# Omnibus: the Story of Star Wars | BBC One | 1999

because these films are again so complex in terms of their special effects what we wanted to do was not just have traditional story bearers we wanted to have moving real animatics we actually wanted to have the film done before we actually started shooting.
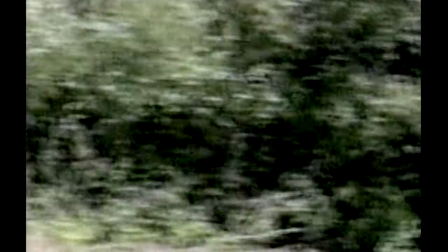24:52 He would sketch out a scene, then we'd have storyboard artists draw it up, and then we'd give it to our animatic designers, and they would actually turn it into little pieces of film.
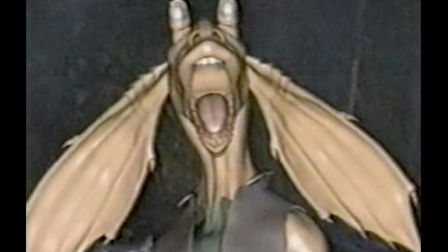25:01 Then we would take a look at it, he'd rewrite the scene, then give us three or four more shots to do,
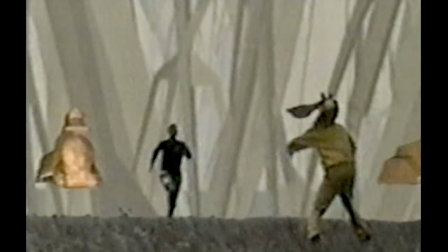25:06 and then slowly, layer by layer, we would create this storyboard that was moving. You were able to see the scene before you shot it, and see yourself as a kind of a computerized stick figure and where you had to walk and where the camera
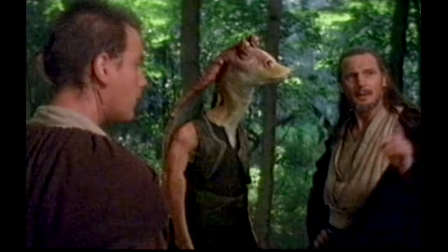25:21 angles would be and I found out a great help you know you hear that yeah that is the sound of a thousand
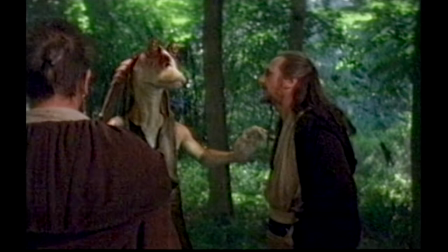25:30 terrible things heading this way if they find us they will crush us
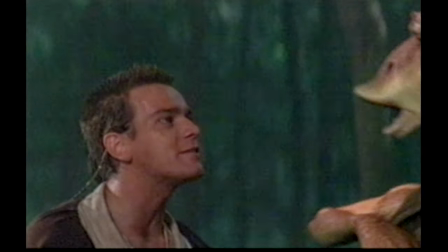25:35 grind us into tiny pieces and blast us into oblivion ah
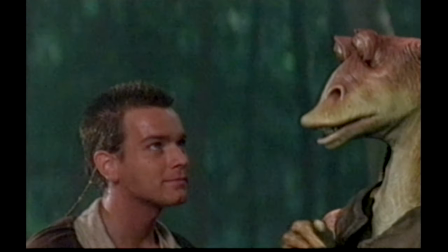25:40 you see point is well seen this way hurry one of the first problems that we have to solve in tackling all the designs for episode one was the main character
of Jar Jar and it was a hard problem because Jar Jar needed to carry a lot of the film and George stressed that you know you have to like this character and this is where
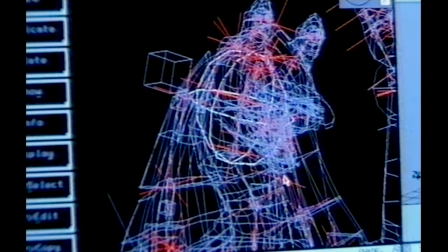26:02 part of the problem of creating digital character comes in in that we have the danger if we execute it too well that it looks like a guy in a costume.
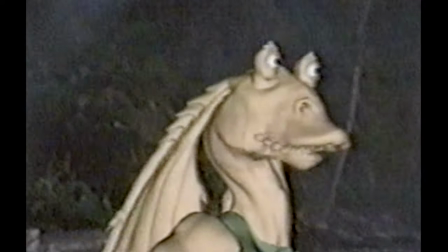26:10 Creatures are an integral part of the Star Wars universe and I wanted to have creatures that weren't people in suits that could act. I've always wanted that. And so I've been pushing the technology to be able to achieve that. So Jar Jar was sitting there waiting to happen as soon as I could, you know, we got to Jurassic Park, and I said, Aha, now we're on our way.
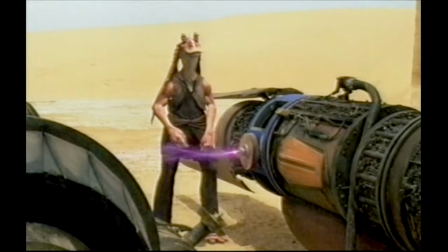26:31 Now I can do this.
Hey, Jar Jar, keep away from those energy binders. If your hand gets cut in the beam, it's going to go numb for hours.
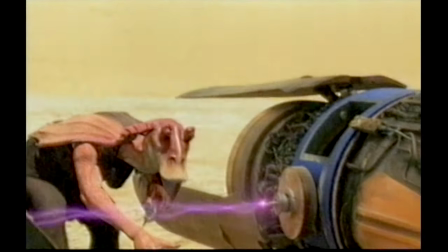26:38 All right. Okay.
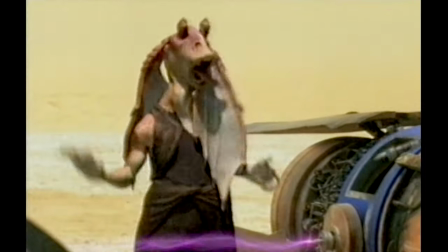26:42 My ball!
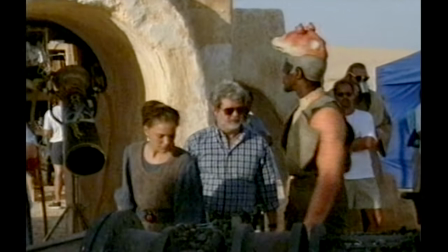26:46 Jar Jar is the first fully animated digital character in a live-action movie.
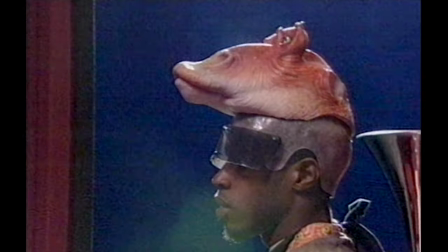26:51 The actor Ahmed Best provides Jar Jar's voice and also stood in for him on set.
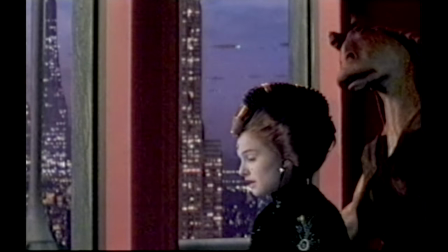27:00 Yous are thinking yous are people gonna die? I don't know. Gungans get pasted too, eh? I hope not.
By shooting two or three takes with Ahmed there and shooting another two or three takes without him there,
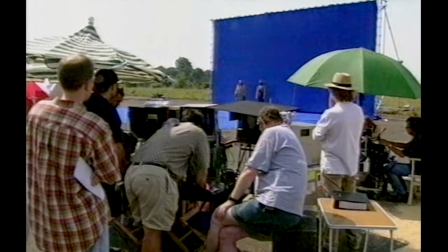27:17 I could take the best take, whether he was in there or not in there, and I could take the best take of the other actors,
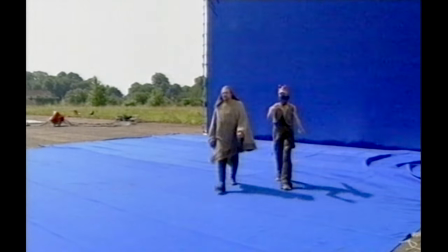27:23 where they have the best performance, and then I could just erase Ahmed if I needed to, or he might not be in the shot at all anyway, and then I don't have to erase him. But now I can just erase him. I mean, if the technology is such that I can just get rid of him.
Hold it back and go!
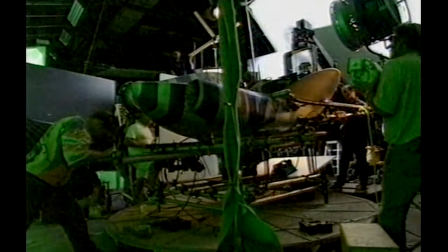27:38 In spite of modern technology, more primitive techniques were used to get the right reactions ...from the actors as they traveled at light speed.
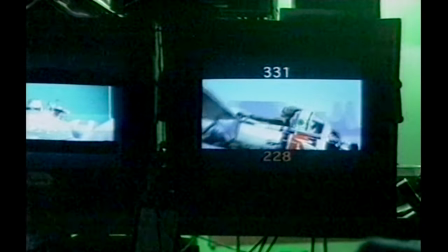27:46 Enough! Off we go!
I was amazed at how doing the battle sequences in a spaceship... ...I imagined they'd be all hydraulic and we'd be thrown around... ...but in actual fact, there's just someone in front of a light going like that... ...flagging the light off and someone going, Blast! And we pretend to be hit. I was so disappointed. It was surprising to see all the backgrounds painted in... ...so realistically and so elaborately.
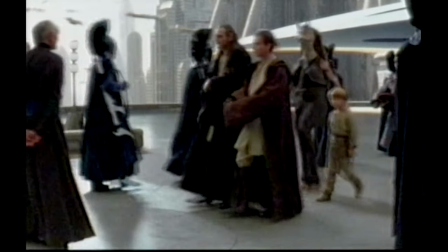28:11 It was really, really cool to see that, because for us, we shot with a blue screen the whole time, which gives you the impression that it's not going to be too exciting.
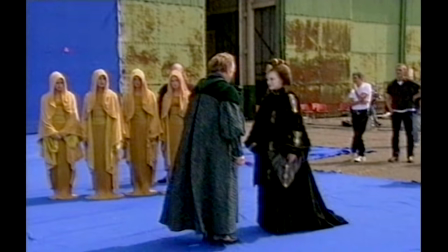28:20 And then you see these amazing things, and you see yourself in a place that you've never been, which is really bizarre.
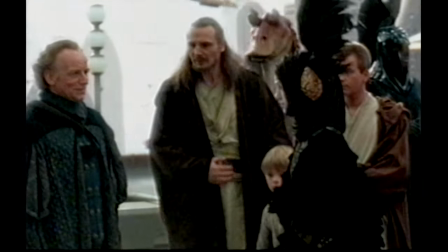28:26 It was really cool, though.
It is a great gift to see you alive, Your Majesty.
How many screens are you opening?
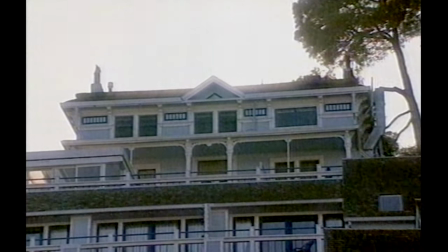28:34 We're only going to open on maybe 3,500, maybe 4,000 at the most. Only 3,500? What do you mean only? I thought it used to be 2,000 was a big deal. Godzilla was like in 7,000 screens. That's like the big number now.